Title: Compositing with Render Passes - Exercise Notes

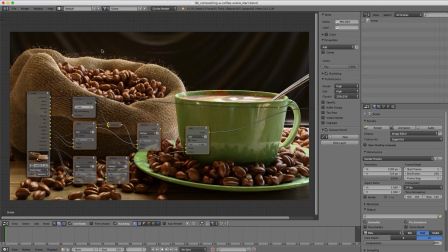[8:09]
I highly encourage you to leave this on by default because it offers a lot of good tools in our compositor here. And the one I wanted to use was Shift-P,
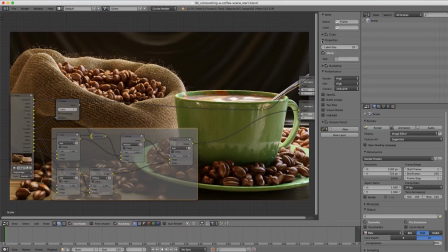[8:18]
which puts a frame node around the selected nodes and here we can name let's call this reconstruction in the node name and just copy that to the label so now it will show up right over here in our frame node we can make
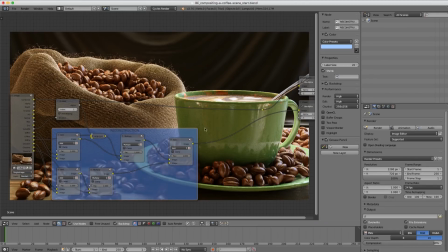[8:34]
the color something less drab than gray and there we go so now we can move all these and visually they're organized as well
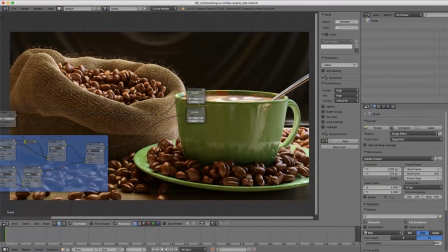[8:42]
the id mask didn't really belong there and so from here we've got it more organized and we're ready to start working on some treatment. Now one of the criteria that I included for passing the exercise is to add a texture of smoke or rather steam to come off of the coffee cup.
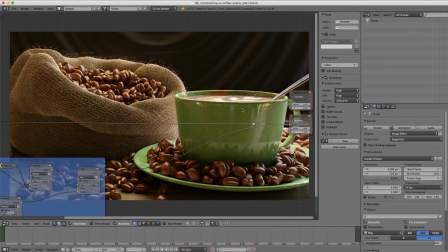[9:02]
If we were to create that in Blender in 3D that would have been a fluid smoke simulation which would have been a lot more effort than simply grabbing an image and compositing it over top. So if I jump over to my Finder window,
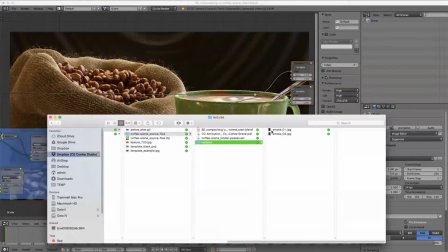[9:16]
in the source files under textures, I've given you two options, Smoke 1 and Smoke 2.
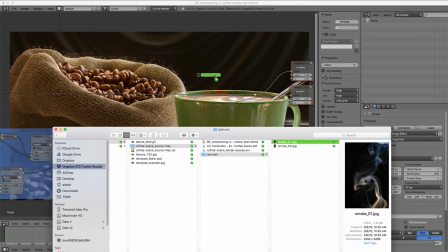[9:23]
Now I'm going to use Smoke 1 for this example and simply drag it over to the Blender compositing window,
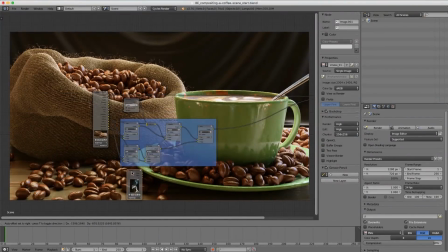[9:30]
let go, and that will automatically create an image node, which we can now mix into our composition.
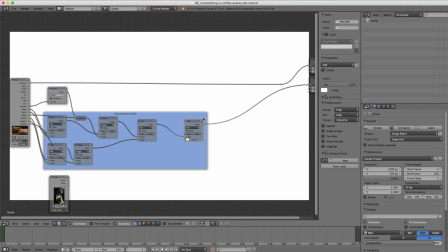[9:38]
Let's use an Add node here, duplicate it, and then Alt-P to clear it out of that frame node.
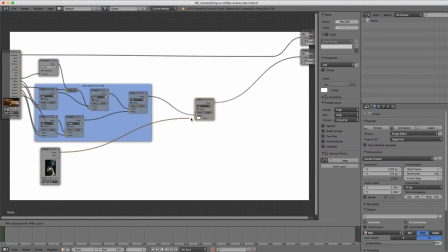[9:45]
And so we'll take our image of smoke and plug it into the second image slot.
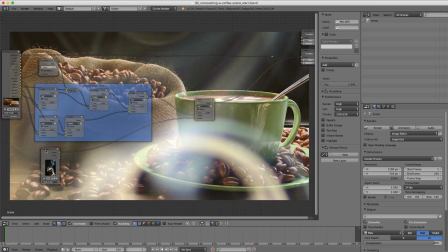[9:51]
Now you can see that it is composited over top, but it's not the right scale or location.
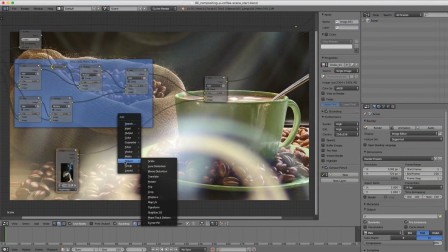[9:56]
So in order to achieve that, let's go to the distort node menu and choose transform right here.
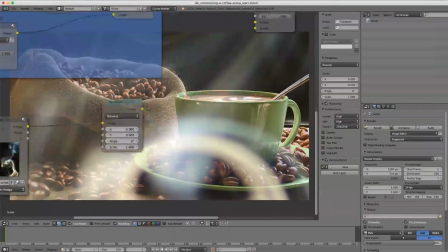[10:04]
So this gives you basic X and Y translational coordinates, as well as an angle of rotation and a scale value.
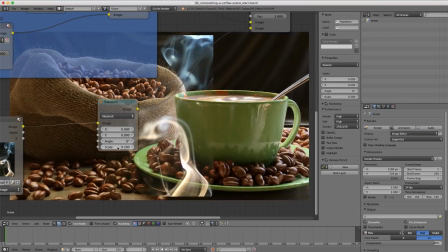[10:12]
For our scale, let's take that down to like, how about 0.2? That seems to be pretty appropriate.
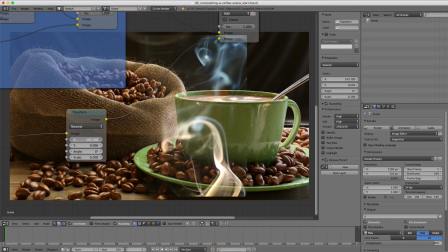[10:17]
And then slowly drag the X and Y sliders until it lines up with the coffee cup.
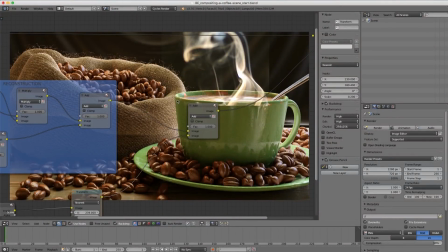[10:26]
There we go. I think that that looks pretty good. But a problem that we have is the image is square, and you can see the border of the image,
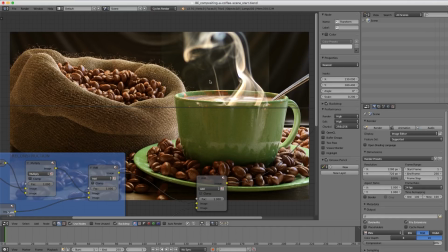[10:35]
the square where our texture is a little bit lighter than the background. So I need to adjust essentially my levels of this image.
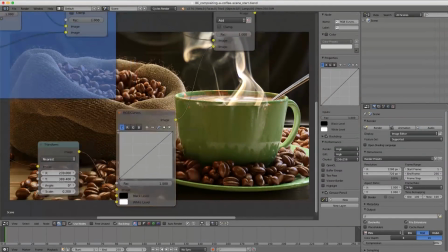[10:42]
Let's go to the color menu and add an RGB curves and using the C tab here let's drag down the dark values a bit. As I drag that flag down we can slowly start to get rid of the edge.
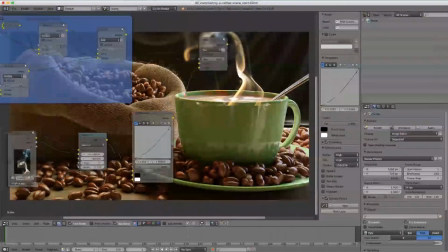[10:57]
There we go. I think that looks pretty good but the saturation saturation of our image now has been increased.
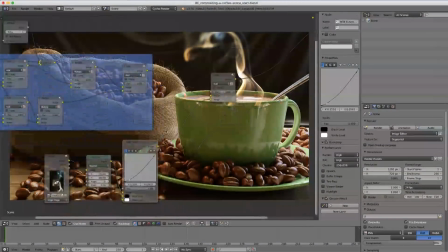[11:04]
So there's a distinct color to the smoke. And I don't really want that. This is supposed to represent steam, which isn't going to have much of a color.
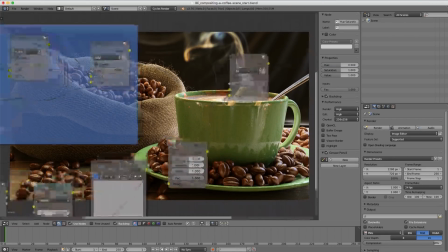[11:12]
So let's fix that with a hue, saturation, and value node. Simply plugging that in after RGB curves, taking the saturation.
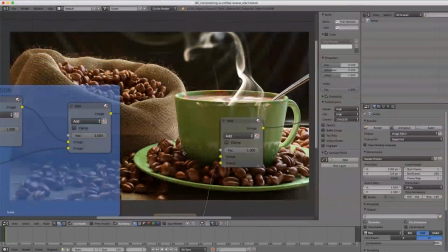[11:20]
Let's try 0.5. And yeah, that takes it away pretty good.
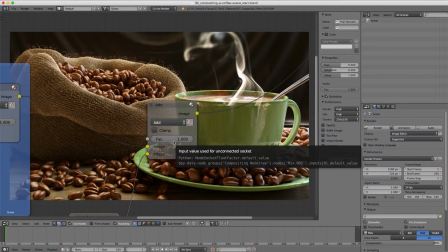[11:24]
Now for the addition operation here where we mix it in with our reconstructed render let's take the factor down to like 0.1 or maybe 0.2 give it a little bit more yeah I think that looks good however I might need to move the image up a little bit more it seems
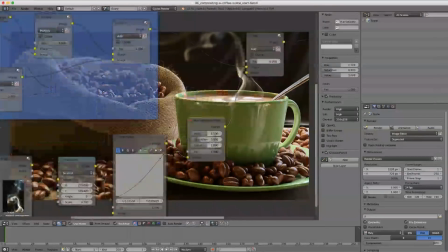[11:42]
to be crossing over the edge of the coffee cup rather than seemingly coming from the coffee itself.
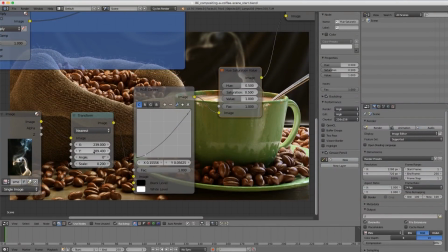[11:50]
So let's take that y coordinate and bump that up a little bit more.
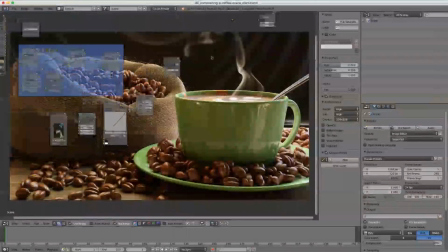[11:56]
There we go. Now it looks like it's coming directly out of the coffee. Okay, that's looking pretty good.
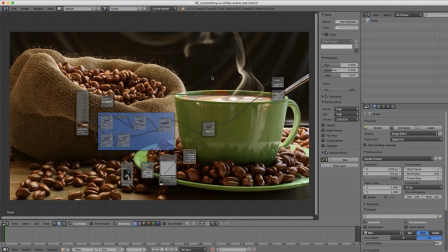[12:01]
A nice addition, I think, to the realism and also maybe the appetizing appeal of this render,
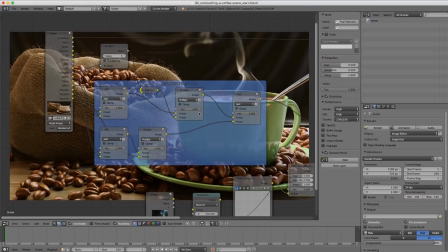[12:08]
though I don't think I love the green coffee cup. Maybe red would be a little more appropriate.